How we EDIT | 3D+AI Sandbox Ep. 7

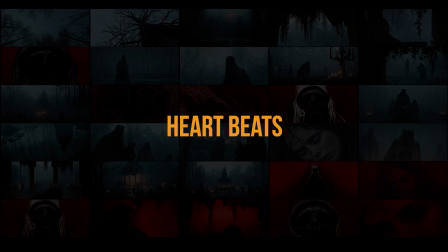(4:06)
That's the test you know, heartbeats like those are the key moments in the edit where something meaningful is about to happen.
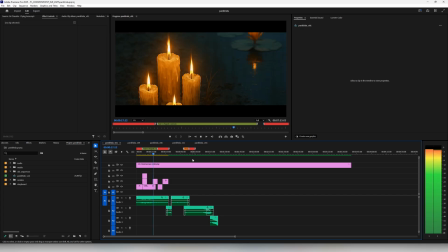(4:13)
You can see one heartbeat here where we first hint at the creature.
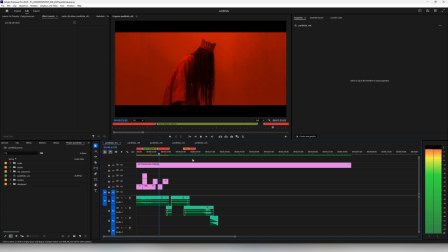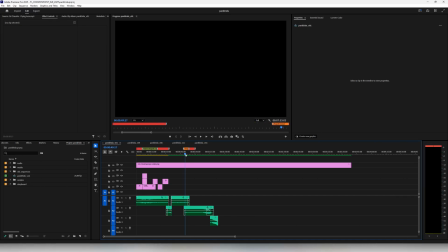(4:25)
And another one here, when we imagined the two parallel worlds merging. We really like how the music builds up towards those moments and kind of carries the transition forward. But while it looked promising, there was still something wrong about the beginning. So yeah, fast forward, we are a little bit further along.
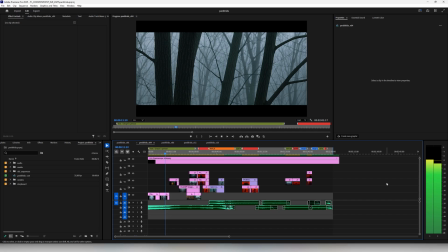(4:52)
It's another edit where we have added a second piece of the music on top of the first one. And as I mentioned, we liked the original song for the middle and the end, but it was too strong for the beginning.
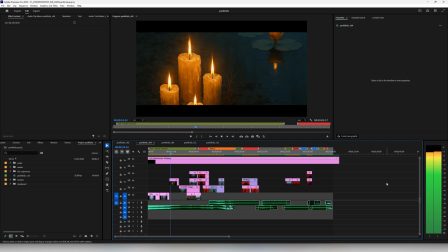(5:03)
We decided to start with something softer and transition to the main track as we reveal the priest for the very first time.
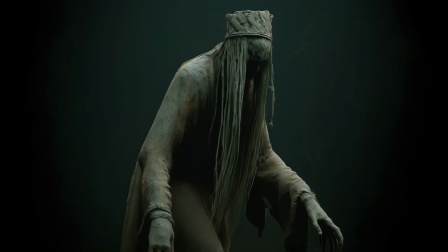(5:18)
Those moments really nicely connected together. And fun fact here, you can also see a test shot with the priest.
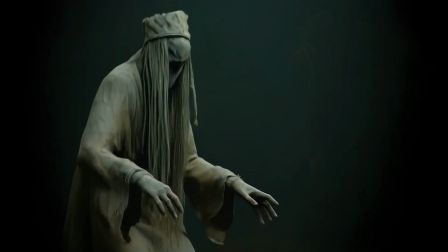(5:25)
We actually really wanted them to dance, but it didn't just work. So we shifted direction.
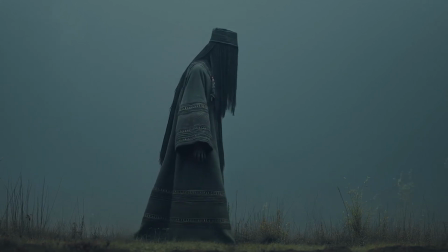(5:30)
Instead of dancing, we settled on different version of the ritual, or maybe no ritual at all.
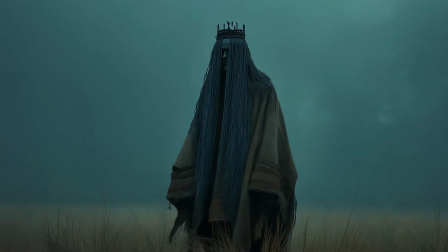(5:36)
We were okay with them just approaching the chapel in a more symbolic way. So yeah.
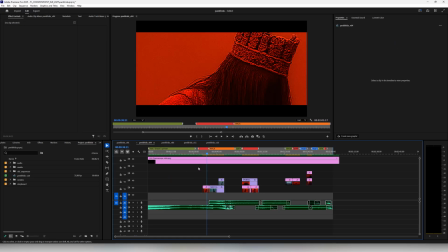(5:41)
Back to the heartbeats. We had all of them locked in.
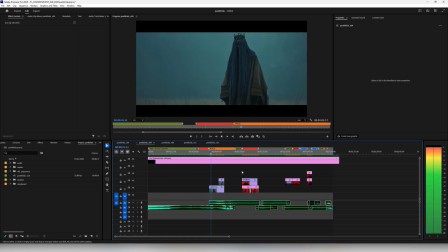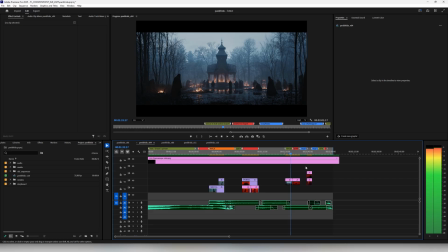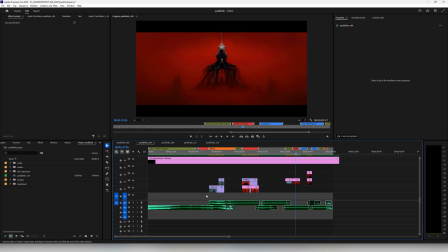(5:57)
And once they are in place, you can start figuring out what happens between them. Like the heartbeats break the timeline into clear sections, giving you room to explore what each part could contain.
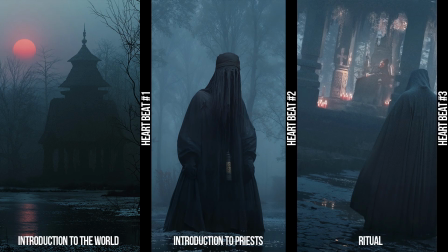(6:09)
And in our case, we thought the first section should be the introduction to this world, but we weren't sure if there should be like more environment shots or maybe chapel shots. Either seems to be working, so that's fine. Then comes the introduction of the priest. And finally, the last section is the ritual. Even if everything isn't 100% locked in, that's okay. The most important thing is that we have an idea and we have a structure to build around it.
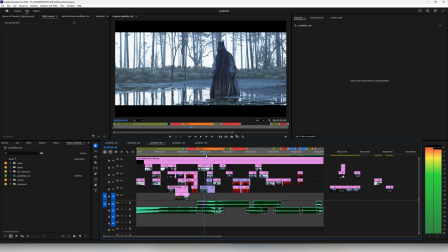(6:40)
Moving on we have another edit a bit further down the road. At this point we are starting to fill in some sections between the heartbeats with actual shots.
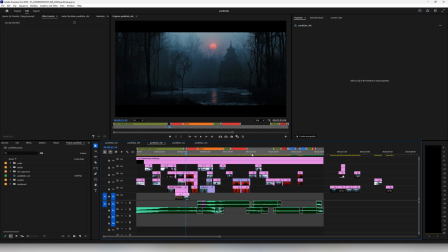(6:49)
Some shots are still work in progress, some are close to the final but either way we can start lining things up to see if the story holds together.
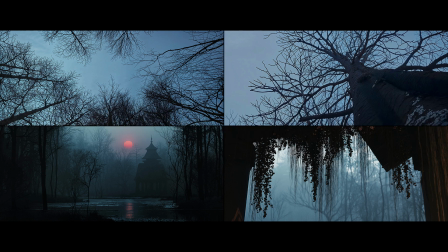(6:59)
We are testing different combinations of shots, different pairs of shots, we are trying to find three or four that flow well together like those environment shots in the beginning and not gonna lie
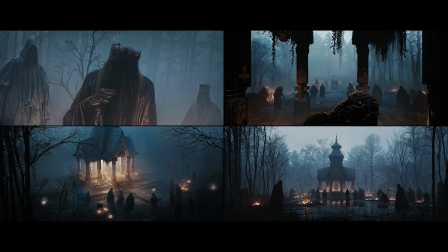(7:09)
this is where a bit of experience really helps make things click but I can also tell you this try to
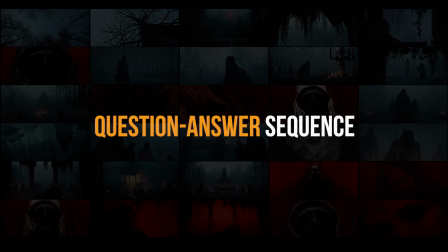(7:16)
see your edit as a question-answer sequence every shot either asks about something or reveals something and it's best to have both our
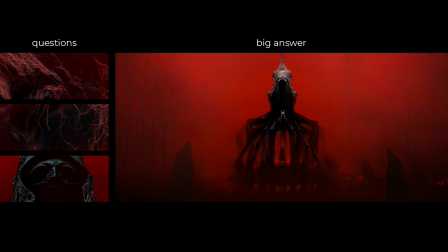(7:27)
heartbeats are the big answers but in between we used a lot of question like shots those shots in sections are just enough to tease but not enough to give it all away. If your edit is answer after answer after answer it gets boring really fast and that's why so many architectural animations are super boring you know it's a presentation of answers instead of storytelling per se.
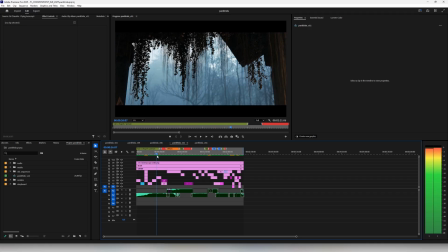(7:52)
Next up v11 already we are a couple of days in at this point
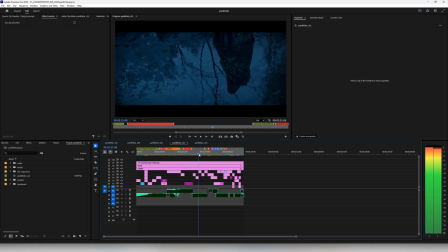(7:56)
all the shots are in the right places and the sections between the heartbeats are locked in as well.
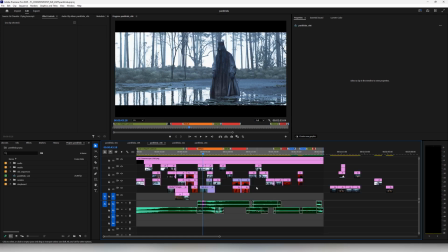(8:02)
In the meantime we needed to extend one section, this one with the shots right before the final heartbeat.
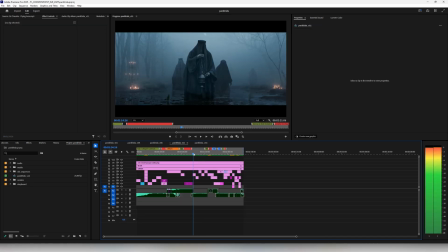(8:08)
We needed a bit of time to properly tell the ritual story and changes like that are totally fine.
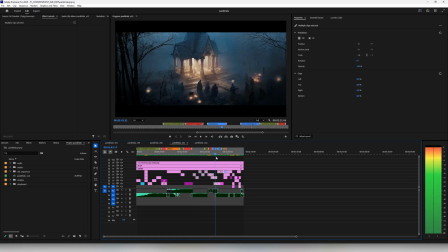(8:14)
Anything between the heartbeats can be stretched or shortened as needed.
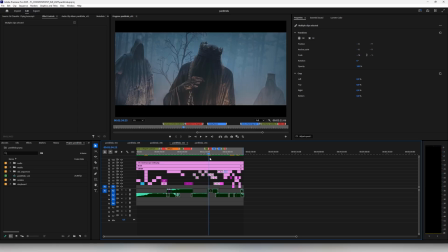(8:19)
And we knew we had that flexibility because we had already tested the music potential right at the start of the process. That's the beauty of going from top to bottom, it gives you a room to adapt without breaking the whole thing apart. Alright, so before we show you the final cut, we want to walk you through the storyboard. Looking at it here, you can see it's broken into chapters.
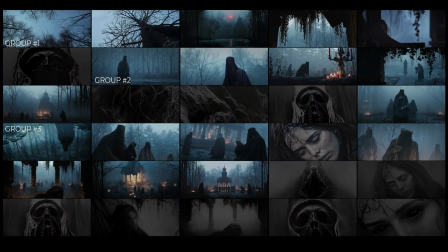(8:43)
Those are guided by heartbeats, and between them we've got grouped shots like the environment or the priest shots.
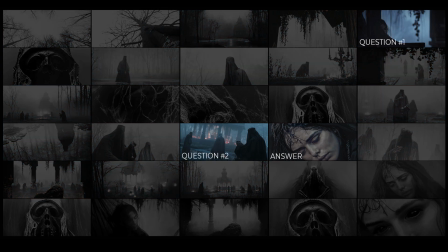(8:50)
You'll also notice the question-answer structure we talked about earlier, like we hinted at a woman early on, but it takes a while before we see her face.
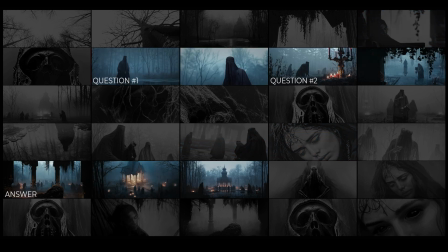(9:00)
We show one priest alone and then reveal how many are there all together.
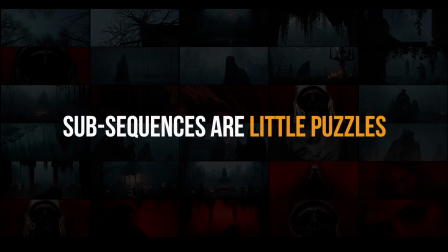(9:05)
And we hold back the full review of the creature until the right moment. It almost feels like a puzzle, like you need to put each shot in the right order, but the heartbeats are the frame of it and then you can go down and make specific decisions later on.
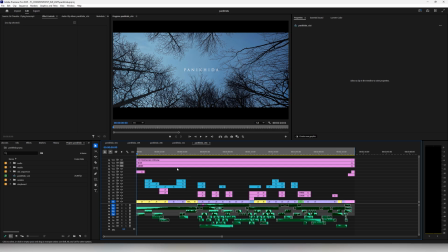(9:20)
Okay, so slowly bringing this lesson home, this is the final edit. As you can see, there are a few more layers added, both in the video and audio. One of them was the sound design, and not gonna lie, it was a fun process. I'll play these sounds in the background while I talk.
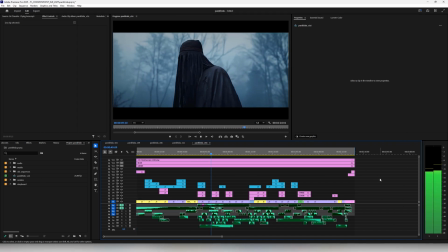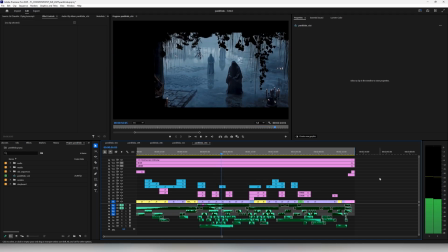(9:42)
We used a very old sound pack, which I absolutely love. It's Motion Pose from Video Copilot.
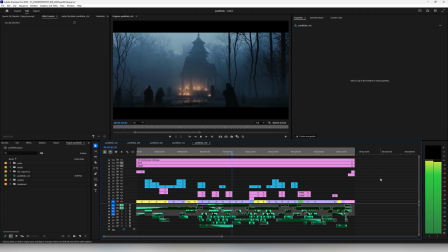(9:49)
We highly recommend it. It's full of creepy noises. They sound very eerie, and that's exactly what we needed.
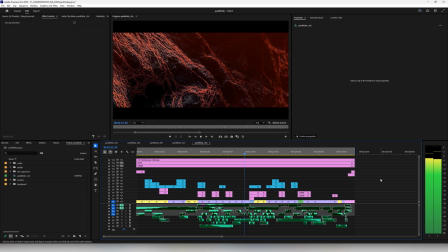(9:59)
There's some heartbeat sound design, speaking of.
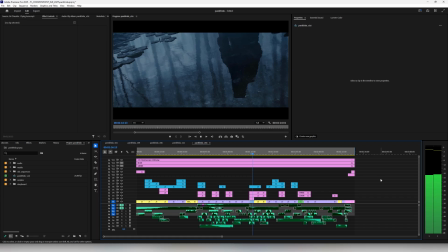(10:05)
Like a bass drop here.
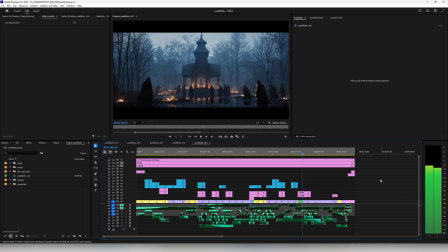(10:11)
You can hear the riser, a
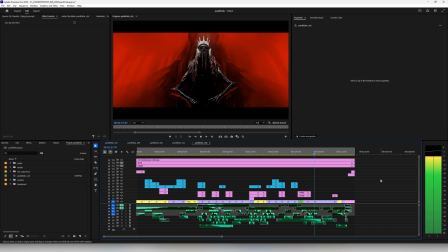(10:19)
lot of different organic sounds, some high-pitched noise, and
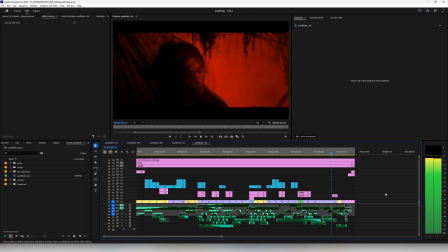at the climax, the sound gets more layered.
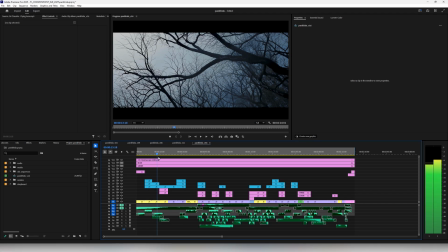(10:45)
And boom, and that's that. Pure fun, guys. Apart from that, we also did a bit of color grading, color correction, if you will.
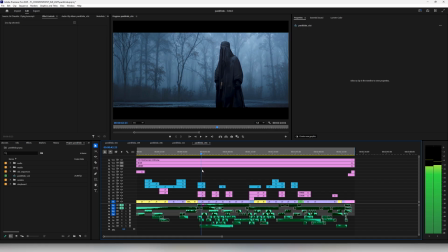(10:52)
It's very important to adjust colors when working on animation. Normally, we use DaVinci Resolve to do it, but for whatever reason, we did it in Premiere this time. Each adjustment layer is either a vignette or color correction, simple as that. Color correction is a huge topic and I can talk about it for hours, but today it's about editing.
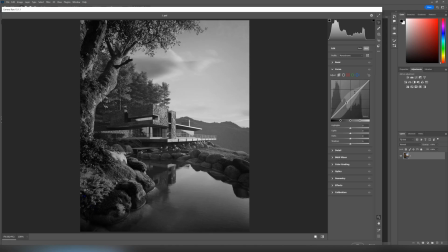(11:11)
If you want to learn more about color, we have free lessons on YouTube or we have a full 3D Plus AI masterclass going on,
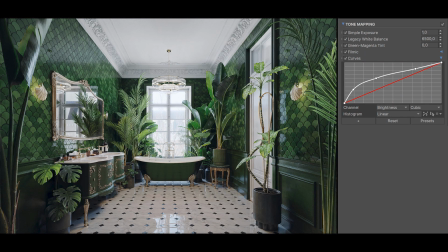(11:17)
but I think you already heard that one or twice in this series. Getting back to it.
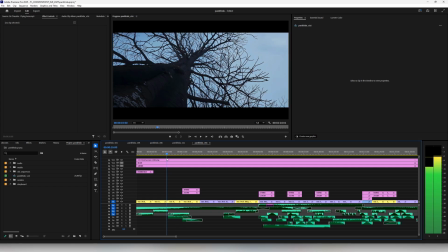(11:21)
In general, AI tends to shift colors and even if your input shots look similar, the animated version can drift apart.
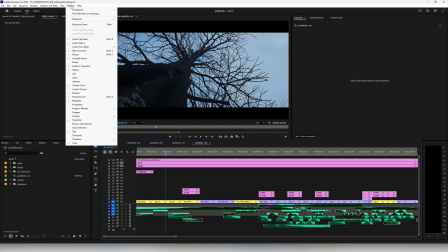(11:29)
As you can see in this clip, these shots look noticeably different and without color correction it would just pull us out of the story.
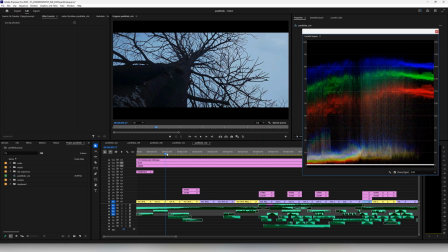(11:37)
And the best way to adjust colors is using scopes. It's used in color grading for film or commercials. You can check how bright things are, how red or blue they are and then adjust each shot to match the others.
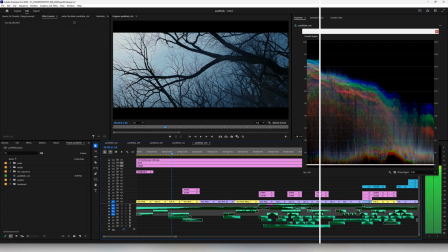(11:49)
For example, this shot clearly has more red and blue than the other one. But once we corrected it, they hold together nicely.
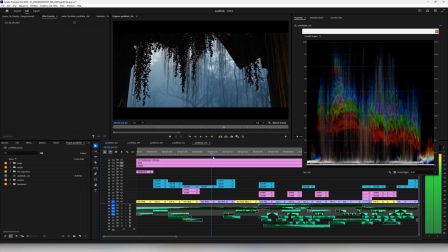(11:56)
Not perfect, but solid enough to keep us immersed.
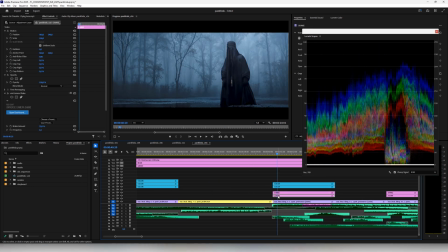(12:00)
One last thing we often add in post is a little bit of a zoom or camera shake.
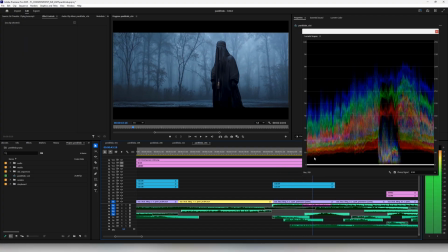(12:06)
We animate it manually in the edit. Adding that shake is a great way to create an illusion of camera movement.
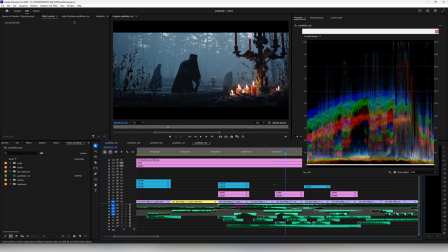(12:13)
So yeah, that was a simple trick but very useful at this point. So yeah, that's pretty much it. And by the way, we are actually thinking about doing a bigger animation masterclass.